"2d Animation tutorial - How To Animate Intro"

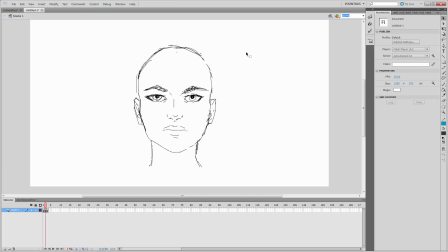In this case, I chose the right side, the front side, and the left side of her face.
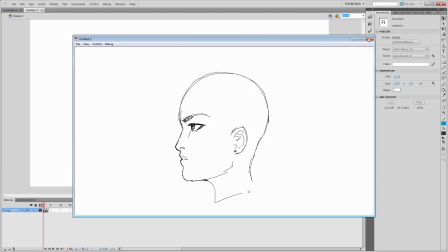But when you play the animation, you will notice it's going way too fast. So, what do we do?
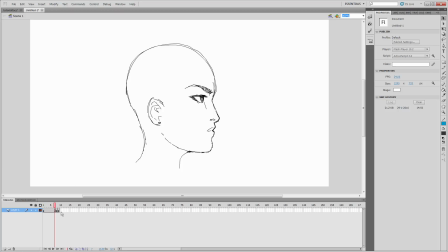There are two things we can do. We can increase the duration of the keyframes, or we can add more keyframes. I'm gonna go ahead with increasing the duration of the keyframes. So this seems about right.
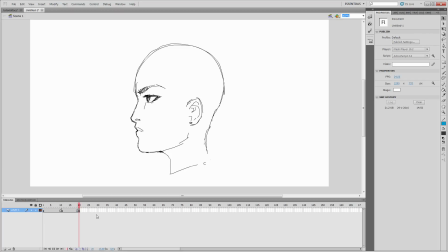But if I play the animation right now you'll see it's very rigid. So how do we smooth it out? We add more frames. We add more frames in between the keyframes and these are called in-betweens.
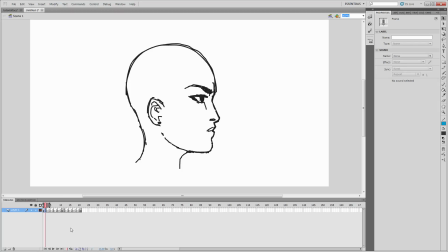They help to smooth out the keyframe movement. So when you're drawing in-betweens you'll be deciding for yourself how many frames are in between the keyframes. More frames generally mean slower movement, but it's not entirely dependent on that.
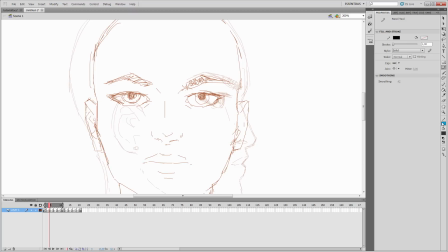It's actually more dependent on spacing. So spacing is quite frankly the space between the previous frame and the next frame. In this case I'm choosing a consistent spacing between frames. This means the head is turning at a consistent speed.
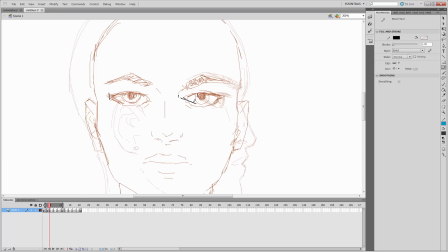So more frames will mean more slower movement. I'm gonna go ahead and draw all the in-betweens and talk about it later. I